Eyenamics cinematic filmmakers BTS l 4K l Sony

For those of you who think that you can only get a shallow depth of field with a 1.4 or 1.8 lens,
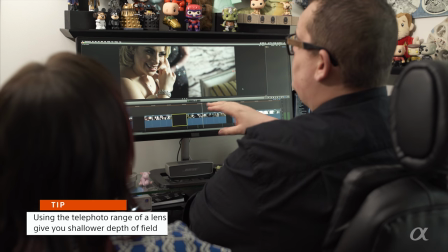1564s
this lens that we used for the shot here was the Sony 28-135.
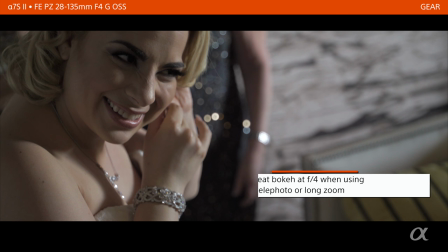1568s
And you can see with the mom standing right behind her, you can see this nice bokeh at f4. At f4, when you're zoomed in a little bit, you're gonna get a nice little blur in the background that's gonna make your foreground pop.
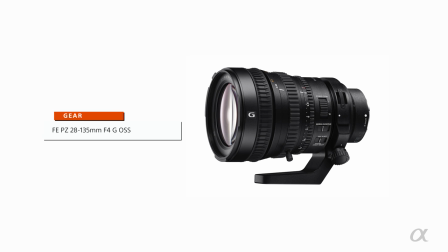1583s
One of the things I love about Sony's 28-135 is that it's a parafocal lens. So this means you're setting up a shot, you have the bride and groom outside, you zoom all the way in, get your focus, and once you've got that focus zoomed all the way in, anything you do from 135 to all the way back to 28 is going to be in focus.
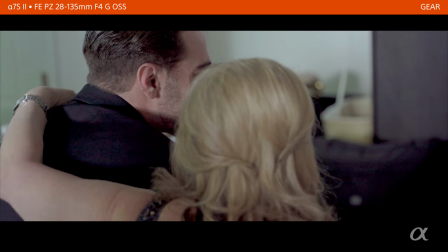And then the next clip is when we're anticipating whenever things will happen.
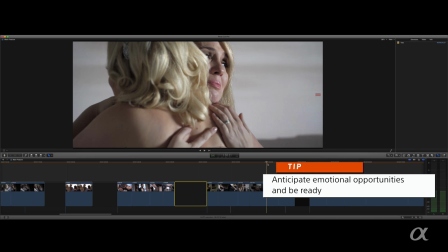1613s
So the bride just got dressed. She has her final look, and that's always a part of the day whenever things get emotional.
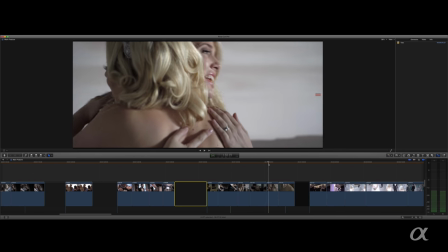1620s
So here she is with her maid of honor. Maid of honor's crying, you know, we know that there's gonna be hugs, there's gonna be tears, there's gonna be smile and laughter.
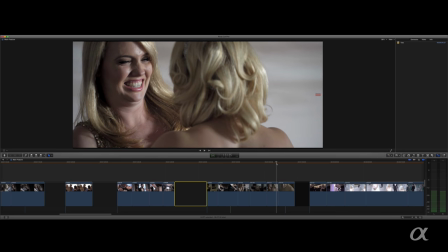1628s
So you're always just on the lookout for those types of moments. We're looking for, like, look, this beautiful smile.
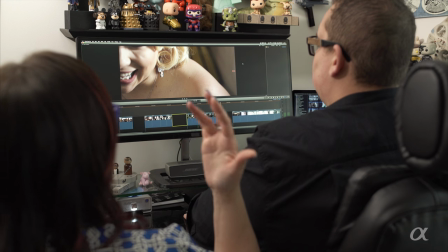1635s
She's thinking about, what is she thinking about here? Something, like, she's thinking about her groom, her, you know, spending the rest of her life with him. Right. So that's what we're looking for with those type of beauty shots. What works for us is to wait till the bride's putting it on, wait till it's on her, and then,
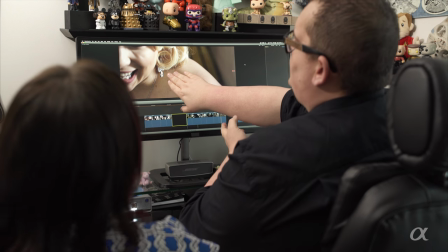1649s
like, another shallow depth of field shot, I'm focused on the earring, and so you can see,
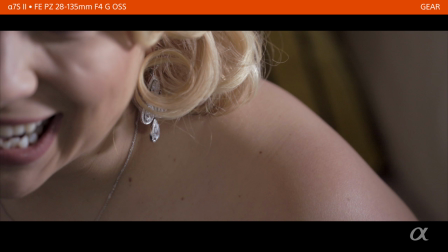1654s
that's probably the only time during the day you're going to be able to see that earring. I think that is more of a fun shot than just it's sitting on top of a table. One thing we have to keep in mind as filmmakers and also photographers at the same time is that,
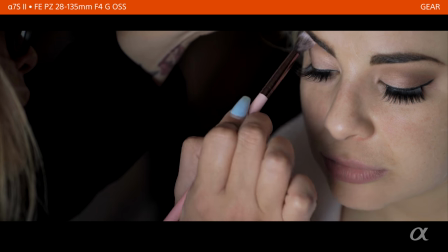1670s
yes, you need to get your shot, but this is the most intimate moment of their life, and they're sharing it with their family.
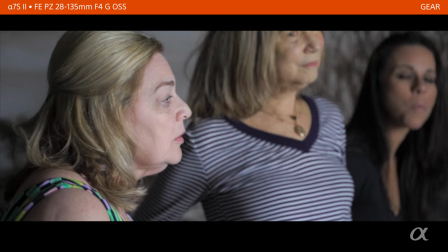1675s
It's very intimate, and, you know, they're letting us be a part of such a special day for them,
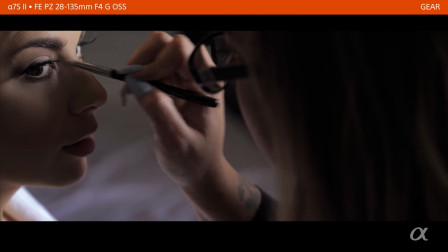1682s
and they're surrounded by their close family and friends, some of whom they probably don't see very often.
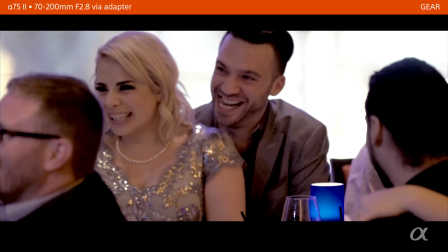1688s
So we're gonna back off and let them enjoy it.
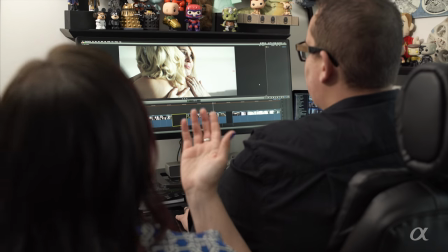1693s
Yeah. Let it happen. Let these reactions happen naturally.
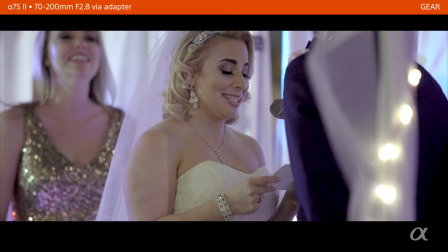1698s
Michael, from the moment I got out of that cab and kissed you, I really wanted to put some of her vows in there, because they went hand in hand with some of the things that her mother-in-law was saying. So we cut back, time shifting again, back to the ceremony.
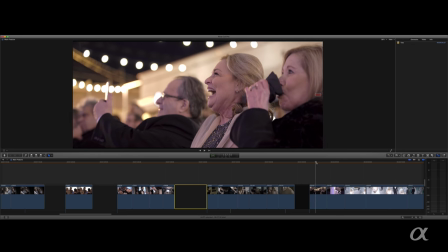1713s
And then again, her mom and dad just watching it. She's just ecstatic with joy. And so I really wanted to show the reaction again of the family to what was going on.
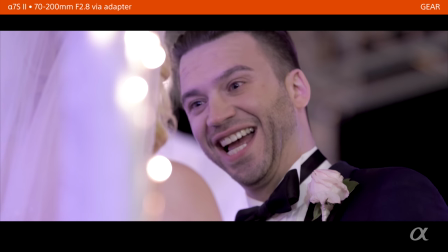1725s
And not only their reaction, but also that reaction. I think she was talking about where they kissed on their first date. I thought that was a perfect time to show them having their first look for the very first time. This is downtown Las Vegas. We found this beautiful mural on the wall that just worked out perfectly. So for this shot here, we had three cameras running, and one of the cameras was a 10-18.
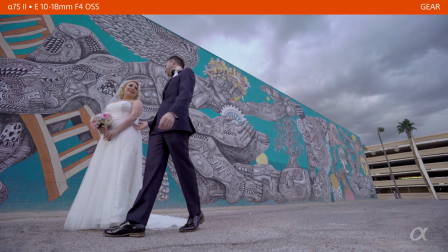1753s
It was a low shot on a slider, showing the whole mural and the two of them. However, it was a great eye candy shot.
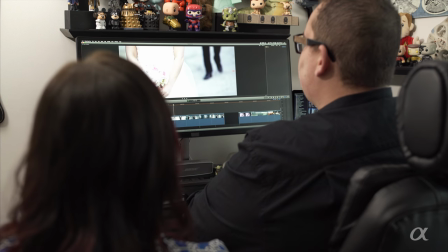1759s
It was beautiful, but there was so much emotion going on during the first look. I mean, you don't want to cut that.
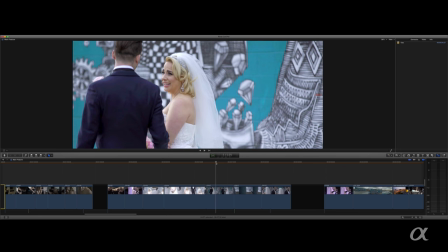1766s
You don't want to cut their faces. You know, look at her. She's on the edge of just tears.
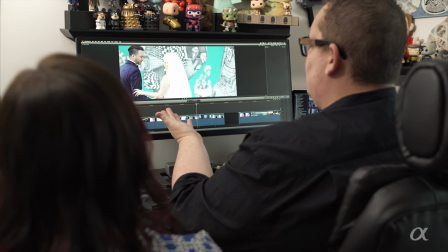1771s
And look at him. I mean, I'm not cutting that just to put in a wide eye candy shot.
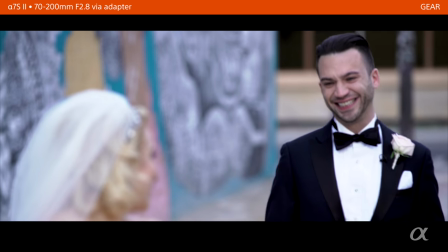1778s I'm so happy and so grateful that we are partners in this journey that we call life.
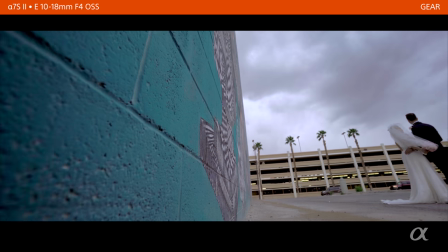1784s We are connected on this magical level that they talk about in the movies.
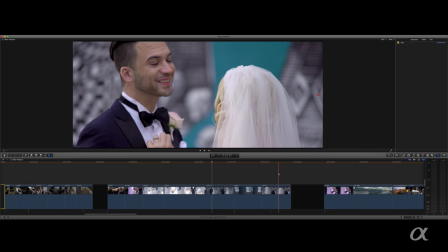1791s
This is a 70-200, this is a 70-200, this is a 70-200. So we put this in there just kind of clear your palate, so to speak. To break it up. Right. Mm-hmm. To push you
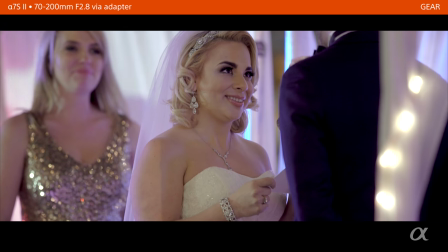1801s inspire you, and love you. And today my soul is complete.